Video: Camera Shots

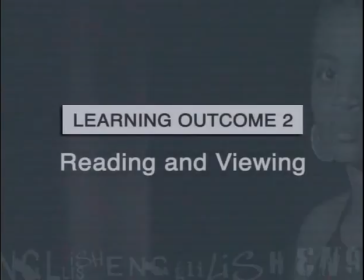The following lesson is linked to Learning Outcome 2, Reading and Viewing.
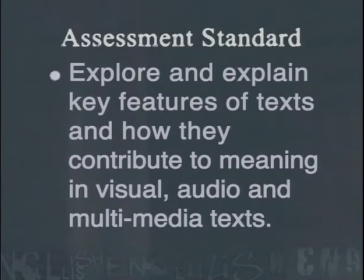It addresses the assessment standard that requires learners to explore and explain key features of texts and how they contribute to meaning in visual, audio, and multimedia texts.
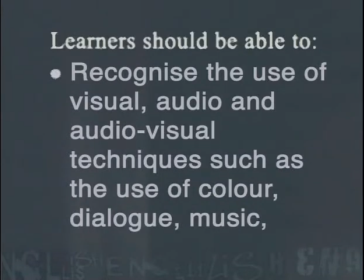Learners should be able to recognize the use of visual, audio, and audiovisual techniques, such as the use of color, dialogue,
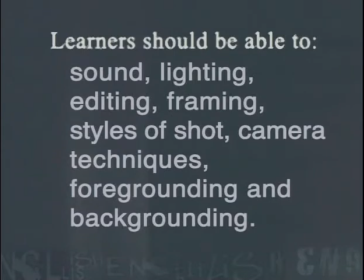music, sound, lighting, editing, framing, styles of shot, camera techniques, foregrounding, and backgrounding.
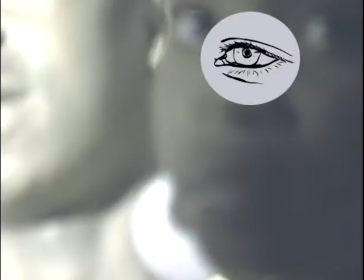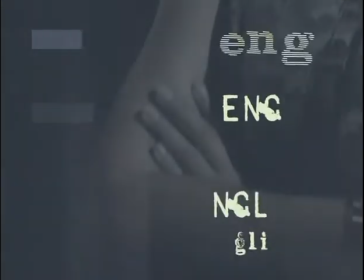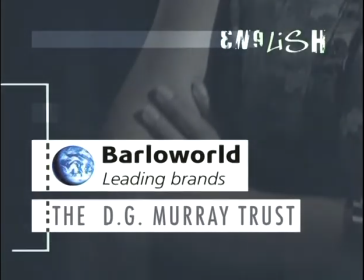Hi, I'm Megan. Shooting a film is not as simple as going off with a camera and pushing record. The director and cinematographer of a film have to carefully select the shots they choose.
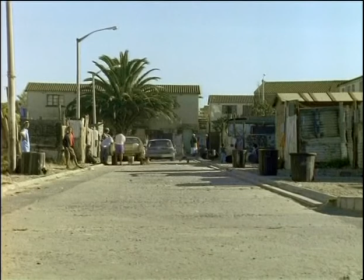They may choose to show a building from far away to indicate that this is where the action is going to happen.
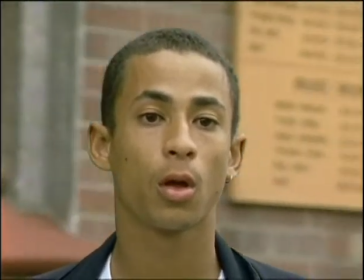Or they may choose to zoom in on something to emphasize a particular detail. Even if you haven't been consciously aware of the different types of shots that directors and cinematographers use, one thing's for sure, if they only used one type of shot, you'd find the film very boring indeed. In today's lesson, we're going to learn more about some of the different shots that directors and cinematographers can choose and some of the effects that these create.
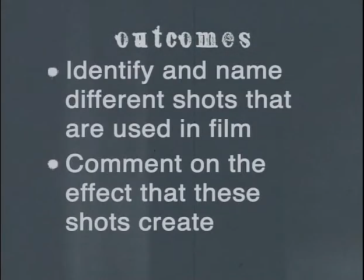By the end of this lesson, you will be able to identify and name different shots that are used in film and comment on the effect that these shots create. Before we can learn about the different shots that a cinematographer can use, we have to understand the basics of how a camera works.
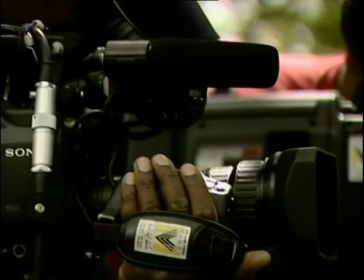To work a camera, you look through the viewfinder here. This enables you to see what the camera will film.
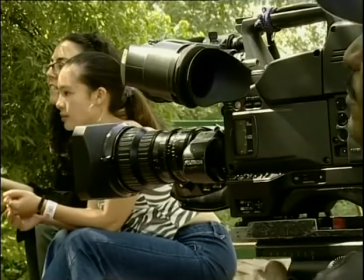If you like what you see, you push record.
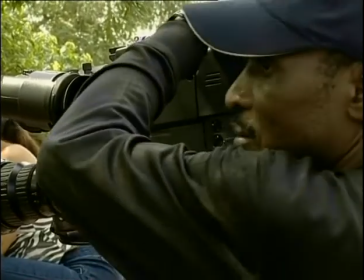However, you might decide that the thing you are filming looks too small and far away, so you may want to zoom in closer.
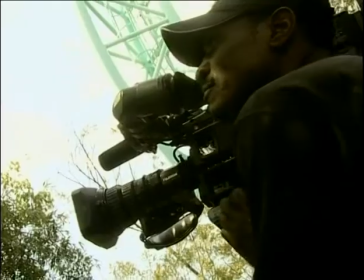Or you may decide that the person you are filming is too close, and you want to see more of the background. In this case, you would zoom out. So the cinematographer doesn't have to move the camera closer or further away from the subject. Instead, he or she zooms in and out. Now that we understand a bit about how a camera works, let's begin by learning some terminology to describe the different shots. We'll begin with the long or establishing shot.
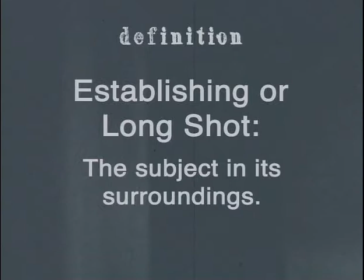An establishing or long shot shows the subject in its surroundings. Shots like these are called establishing shots because they help to establish the scene in a viewer's mind. Novels work in much the same way. An author will often begin a novel by describing where the scene is set. This enables a reader to visualize the setting. In films, when they show you an establishing shot, you're able to imagine where the action takes place.
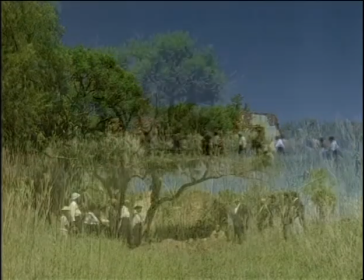Have a look at these examples of long or establishing shots. Notice how they set the scene for the drama to unfold. So if long shots or establishing shots are used to set the scene, how are you shown a character for the first time? The first time you see a character, you're often shown a full shot of that person.
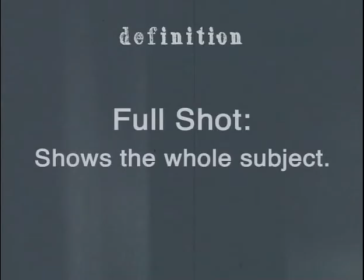A full shot shows the whole subject. In a full shot, the focus is on the character rather than the background. Can you think of a reason for this? Well, let's look at some examples.